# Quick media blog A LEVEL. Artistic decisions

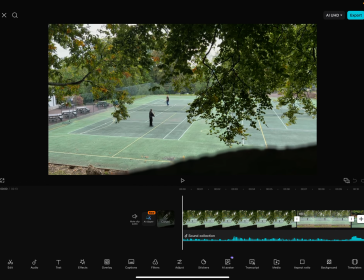Hello, my name is Nico. I'm the one who edited this video. This is my CapCut Pro. The clip is 2 minutes and a half, and I'm here to explain the camera shot decisions and why we did them.
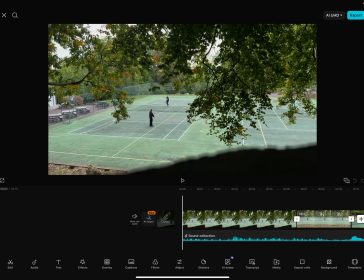Okay, so first of all, this is our establishing shot of two people playing tennis on a court. We decided to establish it like this with a how do I say shallow focus because you could see everything in the back with crisp detail,
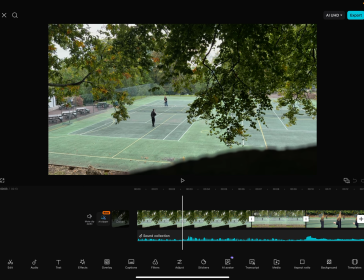but the one in the front, it's a rock that's kind of faded. This is to show like as if somebody's passing by and watching them.
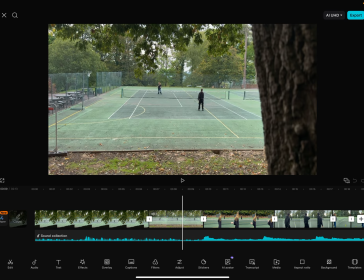After that, we cut to another shot of them two playing to further show what they're doing.
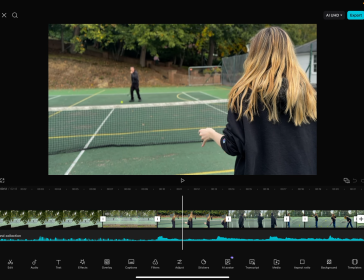And then we do a shot, reverse shot. So first it's her back, and we could see kind of from her
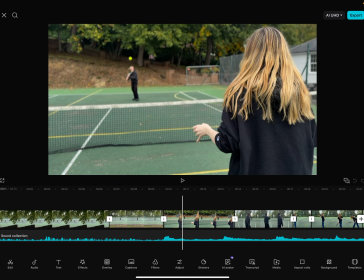like the back of her POV what it's like playing tennis with him.
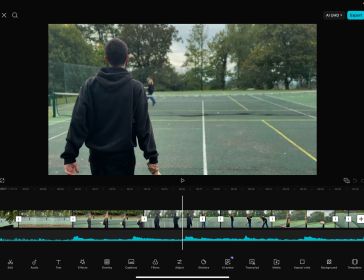And same applies for him. And they're playing tennis together with shallow focus.
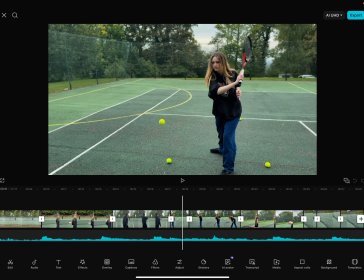Right. Then here we come back to her because it's a shot reverse shot.
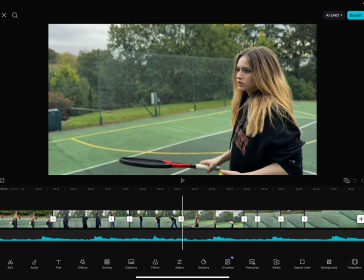And we can see her trying multiple times to score the ball.
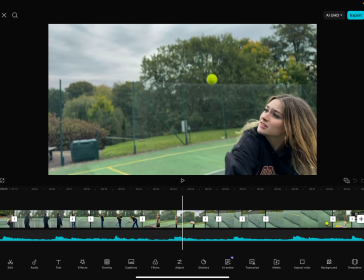And here we have a mid shot of her trying and missing.
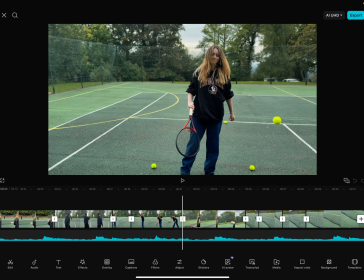After that, to insinuate the fact that she has been trying multiple times to shoot the ball and she can't,
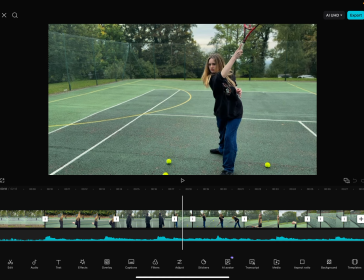as we could tell by the following shots.
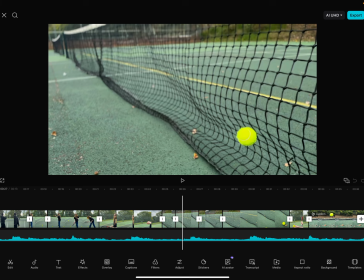Um, we get multiple extreme close-ups of the ball falling on the ground,
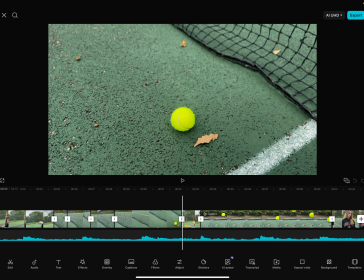and it just doesn't work. She can't play tennis. She tries again.
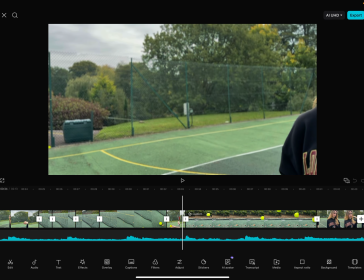And here I did a really interesting thing. Instead of just your average regular slow-mo, I used a graph to get it from regular speed to slower and slower. So just look.
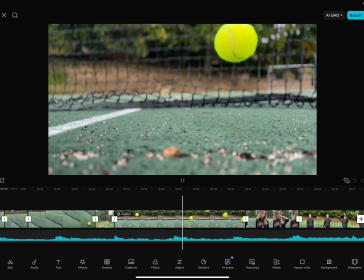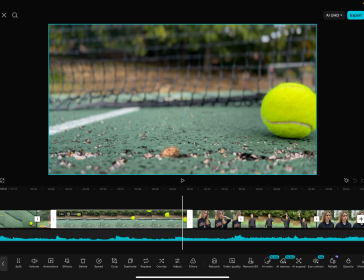It gets slower and slower. So this is the graph I used. Let me see if I can see it.
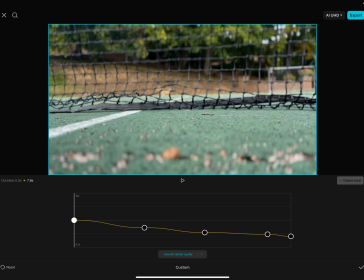Yeah. So this is it.
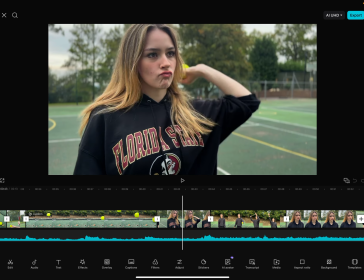Right. After that, mid-shot of her throwing the ball towards him with a petty expression on her face.
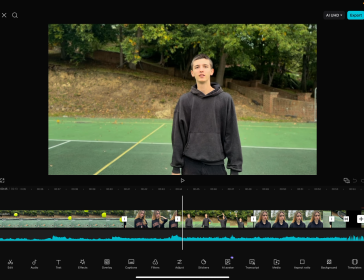So we see that she's clearly angry. And then this is the only voice line we have in our film.
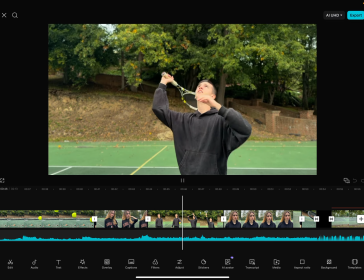This one right here.
Don't worry, you'll get it next time.
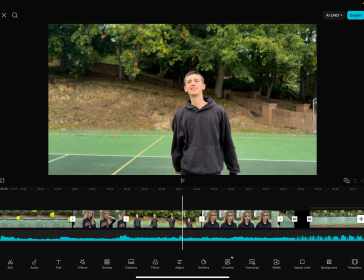We only have one voice line because we didn't want to add a lot of dialogue to make it more impactful for the viewer and let them figure out what's happening without the need of dialogue. That would show that our narrative is good and that the audience can understand what is going on without words.
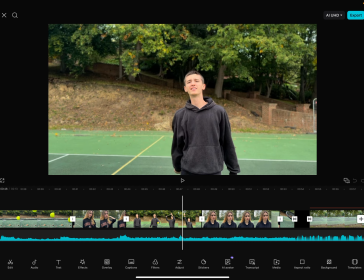We just needed this one to show our proverb, the like practice makes perfect. So you'll get it next time. It's by practice, but this doesn't only initiate tennis, this initiates their relationship together.
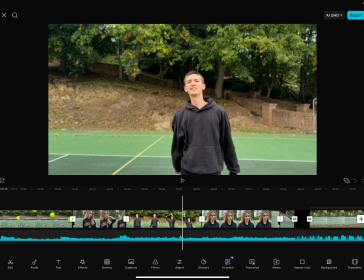Like, oh, you'll get it next time, like, we'll get along better next time. And she's really mad at that, as you can see by her expression.
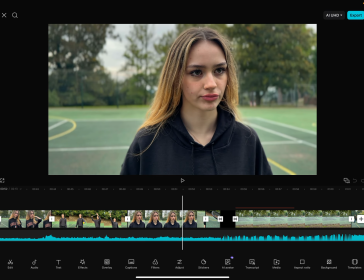She lifts an eyebrow and kind of grunts her teeth.
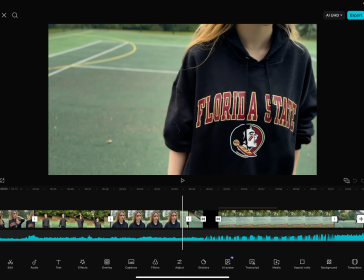After that, this shot was of her throwing the racket on the ground,
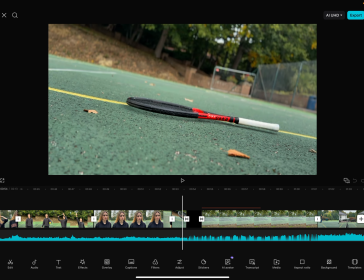but then I did a cut right here of another shot, an extreme close-up of it going to the ground. We played a lot around with the
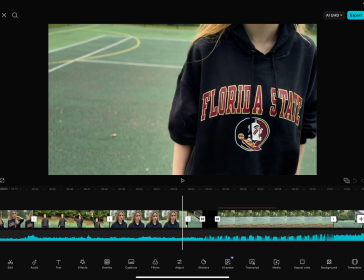extreme close-ups because they typically tend to be very impactful and draw the viewer's attention to something important in the moment. So we tried doing that. We might have went a bit overkill, but it's okay.
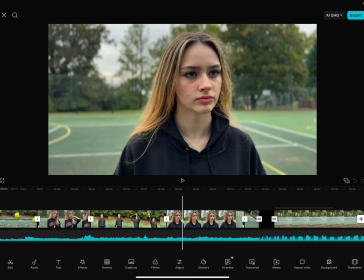Also, I tried my best to maintain either leading lines or rule of thirds whenever I could,
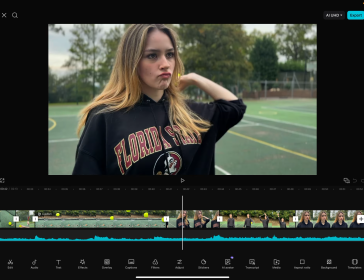since we didn't really have symmetry except for our long shots. So here it's the rule of thirds.
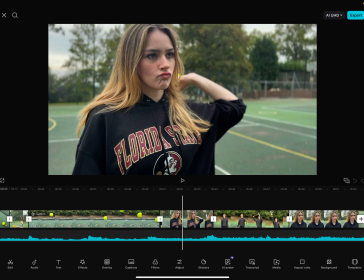I'm pretty sure if I do this, I'll show you.
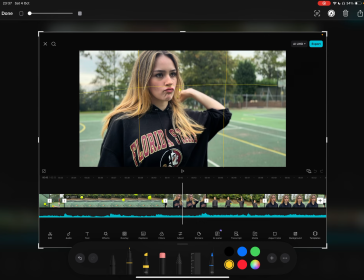So whip, whip, whip, whip, and she comes around here. So I'm pretty sure that still applies somehow. Yeah.
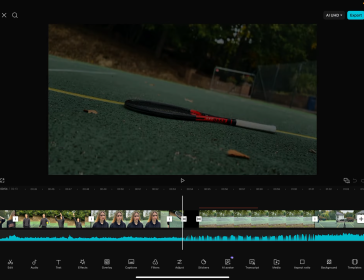After that, this is where we have our first fade to black. So this is the transition I use, fade.
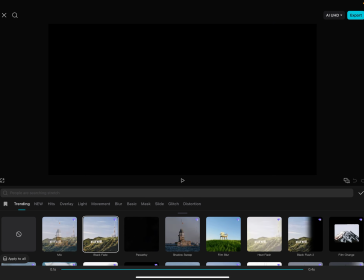And it's 0.4 seconds.
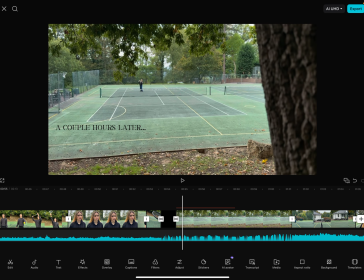And it cuts to a black screen, and then it refades with a sans serif, no, is it?
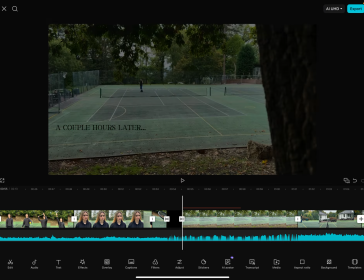No, serif text, sorry, that comes onto the screen and then fades slowly.
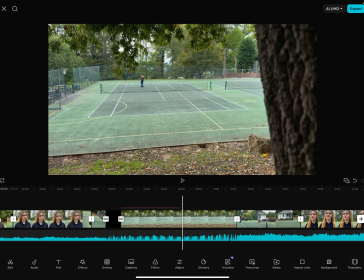And this cuts back to the shot we had in the beginning right after the establishing shot.
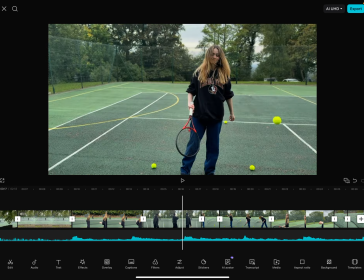So compare this shot right here to this one.
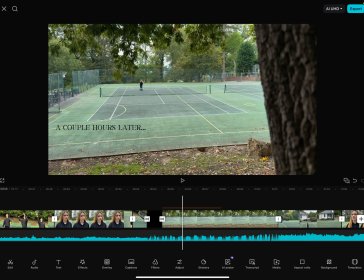It is the exact same camera angle placement to show that she's still in the same environment, just now it is missing a person.
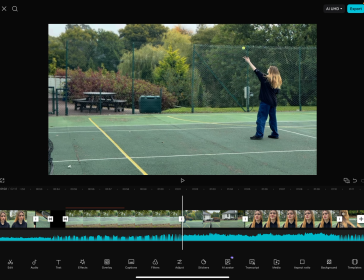Then, this is where we started experimenting with different camera movements.
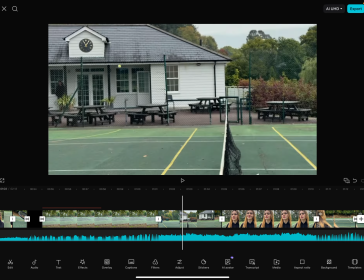So we did a pan shot here of her throwing the ball and showing that like,
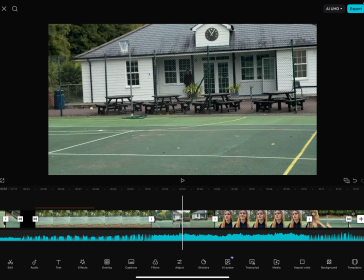oh, look, she got it this time and the ball is going away.
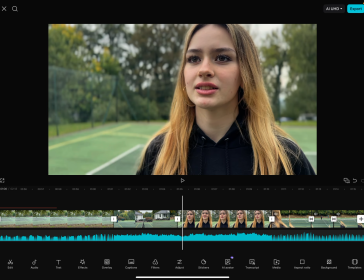After that, we wanted to show her expression, so what she was feeling at the moment.
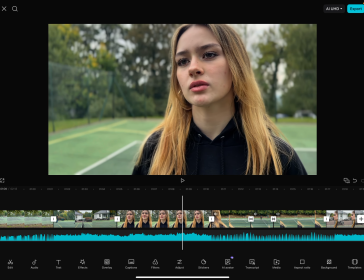So she feels happy, and then she gets quite sad because she remembers who she wanted to play tennis for.
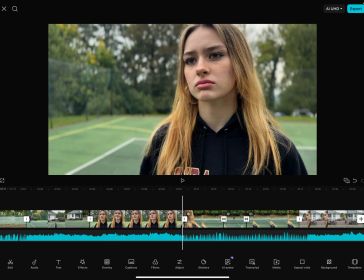Here, I really liked filming this scene, but it was a pain to edit because we had like 6 different takes, and all of them, the camera we used was the camera of my phone, and it's a 16 Pro.
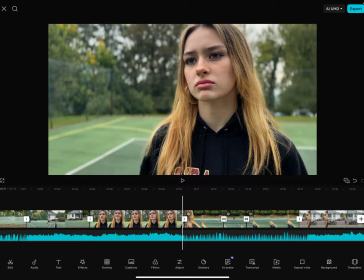And the thing is, with these iPhones, when you film on cinematic, they don't always like to do the pull focus the way you want it to. So I tried my best to edit it, and I kind of fixed it with fade transitions.
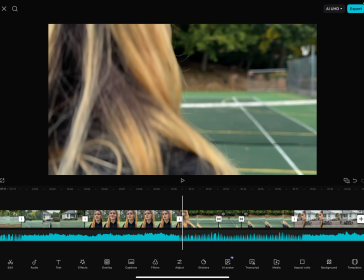So it goes from behind,
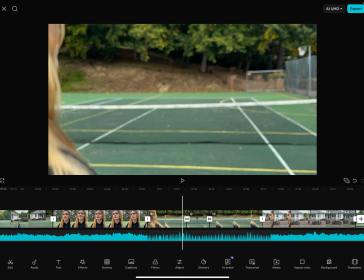pull focus to no, it did it was supposed to be a pull focus, but it's only shallow focus instead.
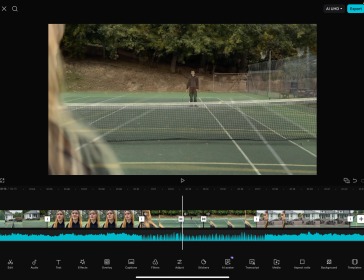I tried to fix it with this how do you say fade?
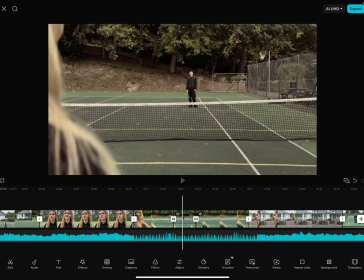Sorry, not fade, sorry, dissolve. With the dissolve graph and then back again.
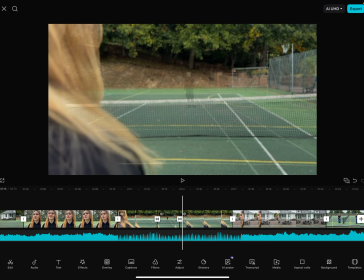And it goes back to her. That's the pull focus, I'm pretty sure. Yeah, because it goes from there to her.
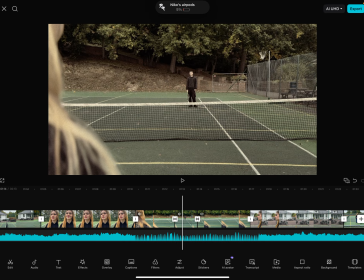Yeah, pull focus. For this, I used a filter. Sorry about my AirPods. I used a filter to initiate the fact that it's a flashback, and also the dissolve effect in the same position.
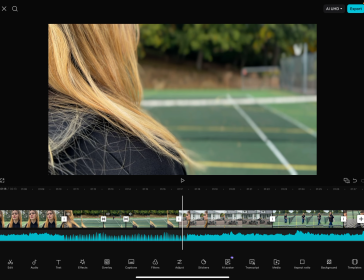They show like, oh, look, they were playing together and now they're not. She gets sad, looks at him through the fence,
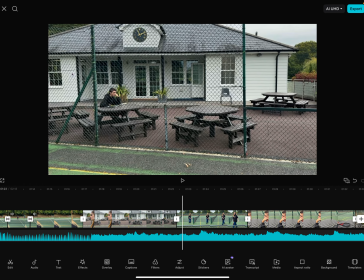and then here is when I tried to keep her
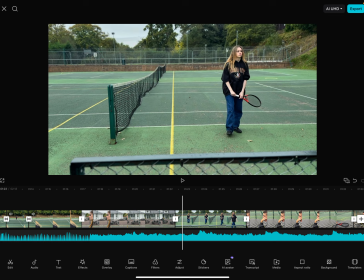in the rule of thirds. So she's at the right point here and she travels to the left.
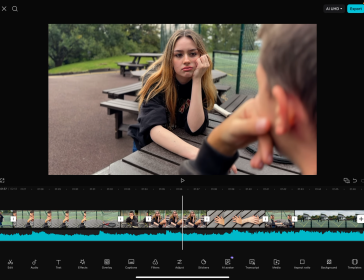We can see him looking upset. Shot, reverse shot. Extreme close-up of hands.
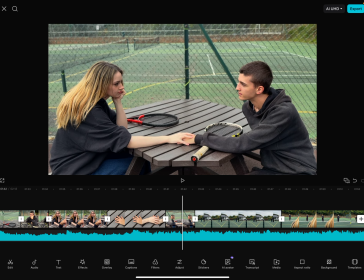And here we could see them in a two-shot together, which usually is used to represent awkwardness, but this time it's used to represent connection.
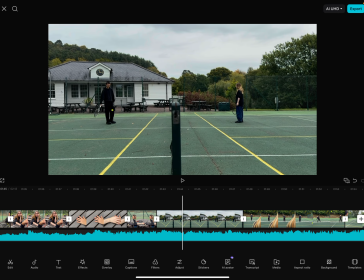This is where we have symmetry and leading lines as our composition. So we get the beautiful symmetry of the tennis net separating them, while also having leading lines towards towards the characters because of the lines on the floor.
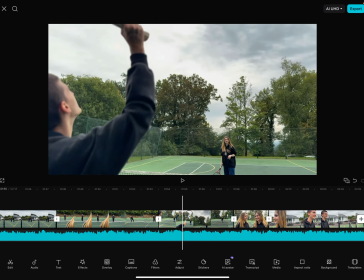Then we have another shot, reverse shot, as if we did in the beginning, to show like, oh,
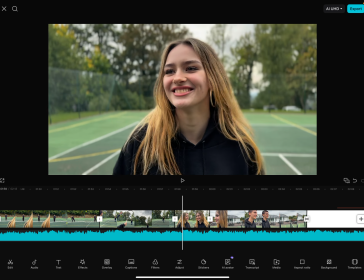it's the exact same thing as earlier, except this time it's with a different ending, so it's a cyclic structure.